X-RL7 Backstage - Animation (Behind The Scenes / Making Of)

Animating music.
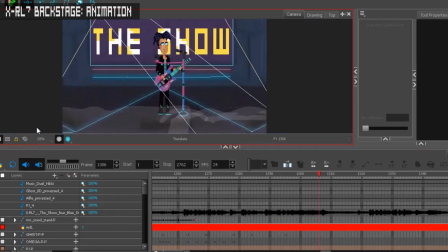(12:27)
So you see a couple of things I usually do is we've got some dry ice here, or my version of dry ice. It's basically some color with some transparency and blur to give you that kind of misty vibe. Some lights going on, some more masking in the background with the show.
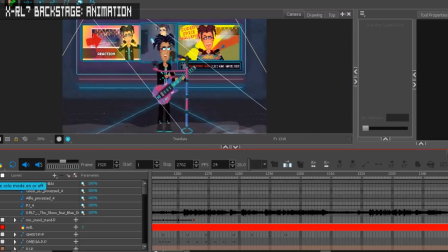(12:50) To grab your short attention, filter light drama,
that's one of my favorite little tweaks there. I don't know if you call it a little tear. And Ghost XD speaking to his second microphone just for that one part with the distorted vocal.
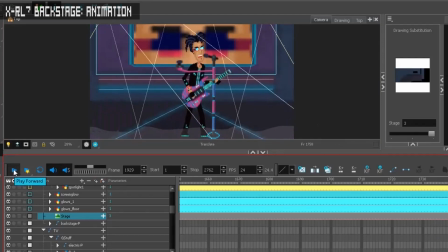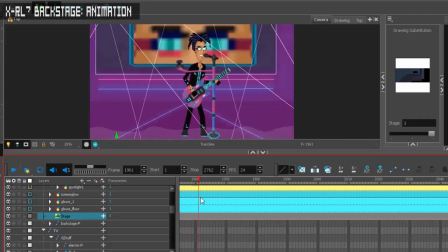(13:13)
Yeah, so we got the lights moving in sync with the music there. And yeah, the hardest part of animating music for me personally is mainly guitar, like guitar rhythmic things, especially when you're trying to get the strumming right.
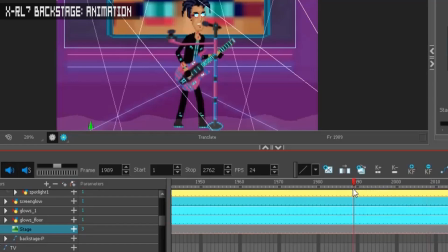(13:32)
Because as you scrobe through the audio, you'll notice it sounds basically sounds like noise, so it can be a bit tricky to pick stuff out. Sometimes I'll use a clean vocal track on its own, a clean guitar track on its own, just so I can hear what's going on and plan the actions to that.
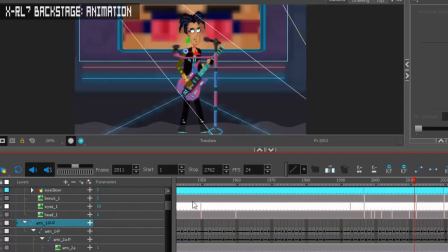(13:54)
So if we look at his arm, what's he up to? There you go. There's it just takes a bit of experimentation to get it right.
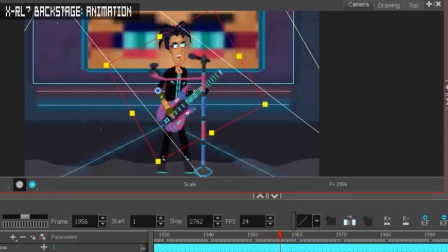(14:03)
I like that. There's a bit of an illusion there where once again he's like the arms getting a little bit smaller on one angle,
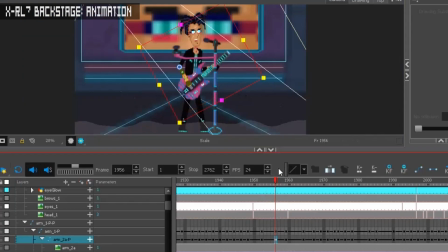(14:10)
scaling down to give you the illusion that it's raising up. Very subtle. So like when the characters play guitar, I try to make what they're playing in the animation to be quite faithful to what's actually being played on the song. So in a way, as much as you can with pixel art, you can probably work out what the chords are, what's going on, just from watching the animation. So on to Adobe Premiere now, where it all comes together, the scenes are all edited. One very simple thing that I do to make some of the effects pop just a little bit more is actually add a transparent color when certain cyberpunky things happen.
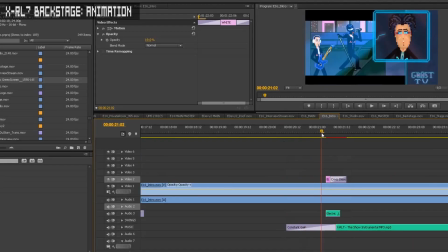(14:56)
So here we've got the slide going on, and as it's on screen doing its thing, as soon as it's there, there's a blue color,
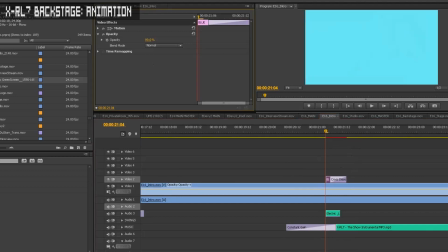(15:06)
and it's at 10% opacity, fully untransparent. This is how it would look.
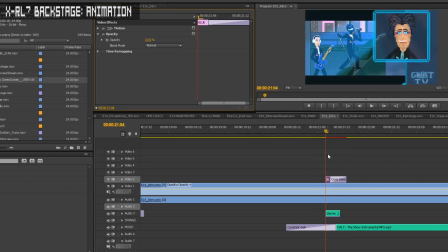(15:11)
But I just kind of dialed that in to 10, which felt right. And all the time that the slide is happening, it's just on the screen, giving you a bit of blue and fading out.
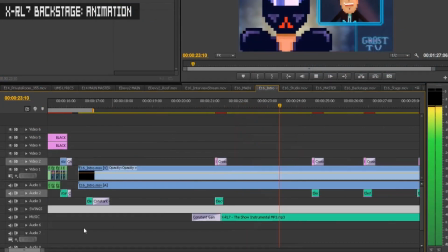(15:26) Glorious lead singer, mysterious frontman Omega.
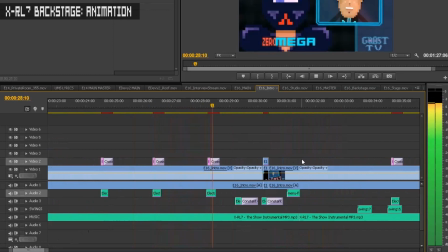(15:31) More like Omega, with a 0.
So I do that throughout the scene.
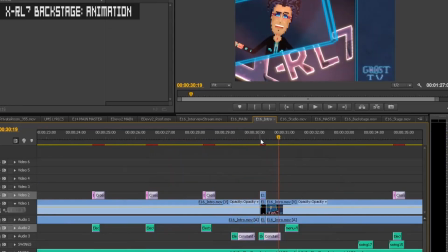(15:38)
There we've got a cheeky blur, which I like to do. Usually when there's a big camera move, I do something like this, where just for those frames, the whole scene just blurs.
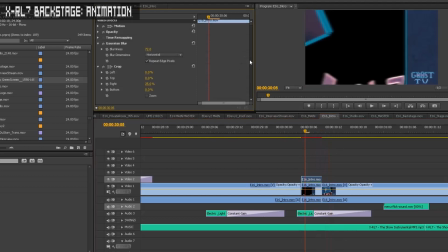(15:48)
I get a double of it and just add a little bit of directional blur.
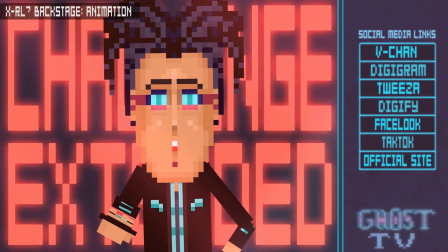(15:52) In X-RL7, I challenge you to a music battle this Saturday.
So for this part, GhostXD is challenging X-RL7. We've got the big red text in the back, and I felt I wanted to make this part seem really hot, really energetic, so added some red in the background.
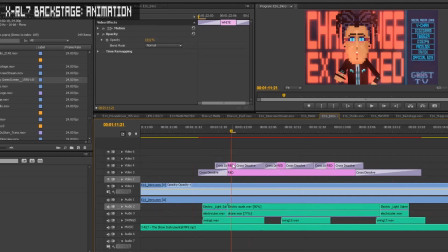(16:09)
And not only that, we've got some red, one layer of red, and another one which is fading in and out to give this kind of sizzly sort of vibe.
Challenge you to a music battle.
If we were to take that out, then this is how it would look.
Challenge you to a music battle.
Which is cool, but check this out.
Challenge you to a music battle this Saturday.
It's subtle, but it just adds that something extra. And the sound effects, of course, we've got an electric sizzle going on and a drone sound, which all add to the atmosphere.
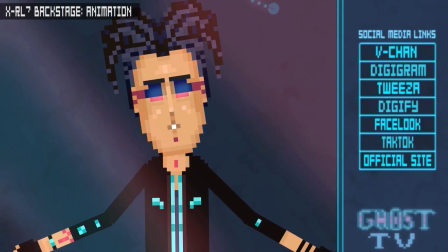(16:38) Or are you afraid of the ghost? Details on my website.
So the ghost effect of GhostXD here was achieved by a couple of green screens.
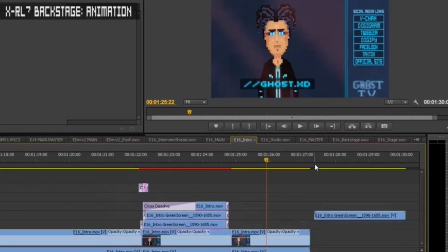(16:51)
So I actually exported that whole section separately with a green background, which looked like this.
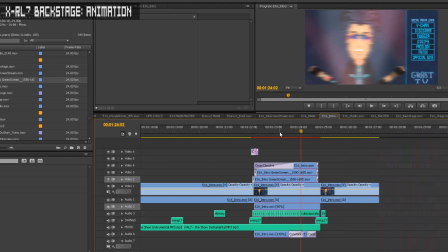(16:58)
Keyed that out, so it's transparent, and I've got two versions of it here, which are heavily blurred and transparent and rotated to the side.
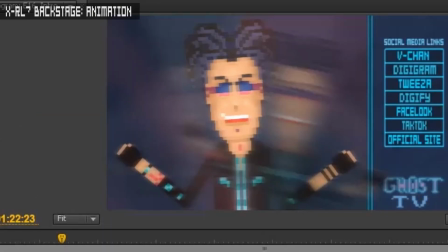(17:08)
If I was to take the transparency off, there you go. Similar thing here. If I was to take off the transparency, you can see it there.
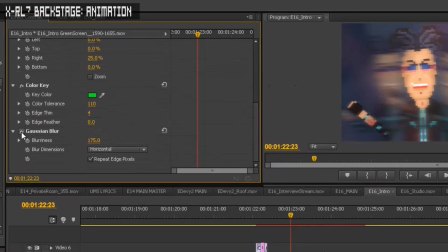(17:14)
And this has got heavy blur on it, horizontal blur. If we were to take that off, it would look quite plain.
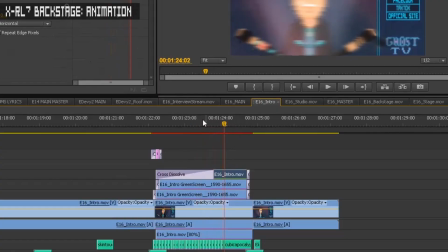(17:19)
And on top, I see there's a blur of the middle one, which is fading in and kind of taking over everything.
Details on my website.
So it gets really big right at the end, then just cuts out.
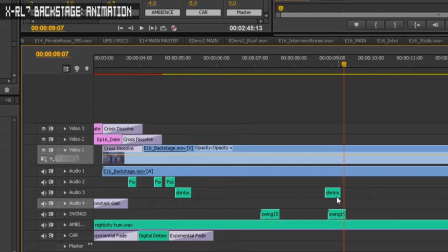(17:33) This guy is intense.
Yeah, so loading up all the sound effects. Every time a character like folds their arms or touches their body, there's like a touch sound. There's footsteps, different types of footsteps. The trademark of X-RL7, the swings, when the hands move, which I've tried to downplay a little bit in current episodes, but it's still there.
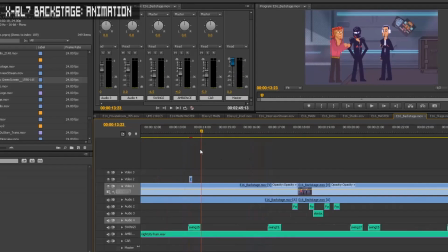(17:54)
Just roll. There's a cheeky blur. When there's a fast camera move, I tend to isolate those frames and just give them a little blur in the direction that we're headed.
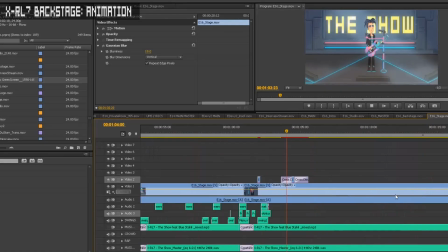(18:06)
Very subtle, but just adds that little something. So there's another sneaky little blur. Usually when the camera is still or there isn't that much going on, or sometimes when there is, I like to add a little subtle blur in both directions this time, just to give a little bit of extra eye candy while we watch the scene.
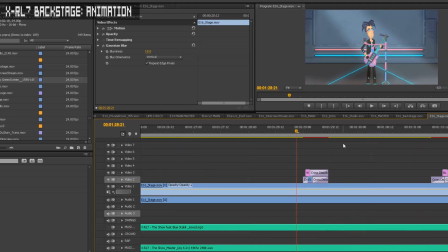(18:29)
So once again, to emphasize the heaviness, there's a color layer and it looks like another blur, just to give you that extra bit of movement.
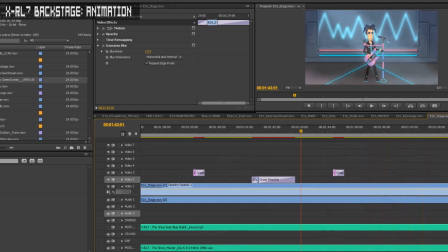(18:47)
Another cheeky blur there. And that's how we do. And once we're all done and all the scenes are there and the timing's all nice,
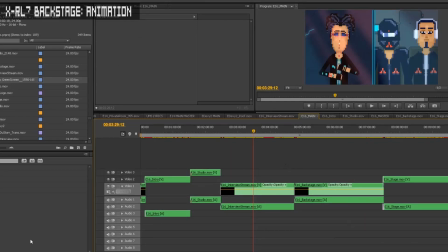(18:57)
then I usually have an extra sequence on top of this, capturing everything, which I call a master sequence.
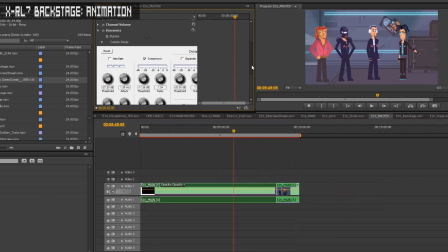(19:03)
And just to keep everything nice and smooth, I'll add a compressor and a limiter, just to capture any peaks and just keep things reasonably level volume-wise.
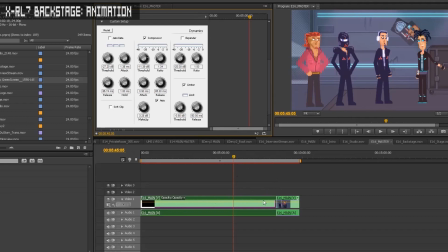(19:15)
And that'll be there for everything except for the music. And there you go.
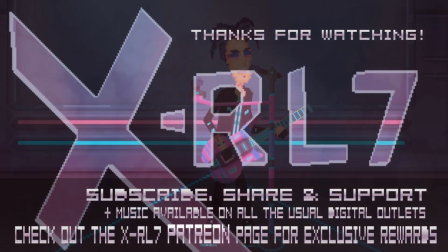(19:21)
I hope you enjoyed this dive into how X-RL7 is created. There's plenty more to say.
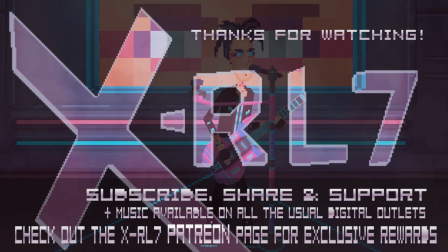(19:26)
I actually cut quite a few things so this video doesn't drag on too long. I'll add a few of those clips to Patreon. In fact, speaking of, if you enjoyed this style of looking over my shoulder into the software sessions,
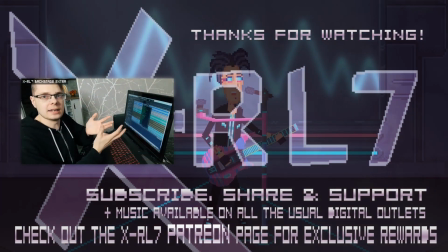(19:38)
currently on the X-RL7 Patreon there is a breakdown of the song Digital Deities, along with other cool exclusive rewards,
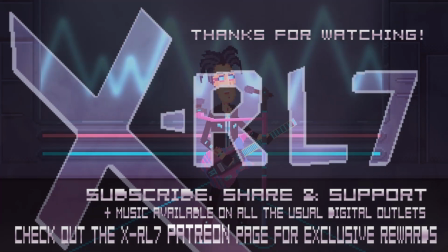(19:45)
so feel free to check that out. And as I mentioned, in the previous Backstage video, Bret goes deep into his session for the song The Show.
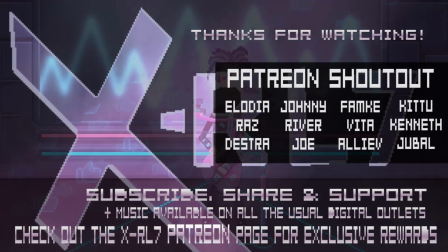(19:53)
Shout out to our glorious Patreons, Alodia, Raz, Destra,
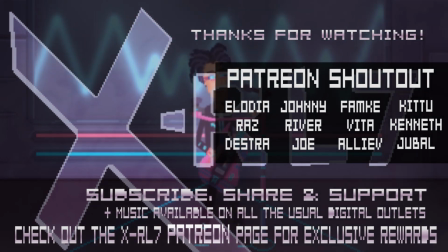(19:58)
Johnny, River, Joe, Fumka, Vita, Ali V, Kitu, Kenneth, and Jabal. Thanks so much everyone for all your support, and see you in the next video.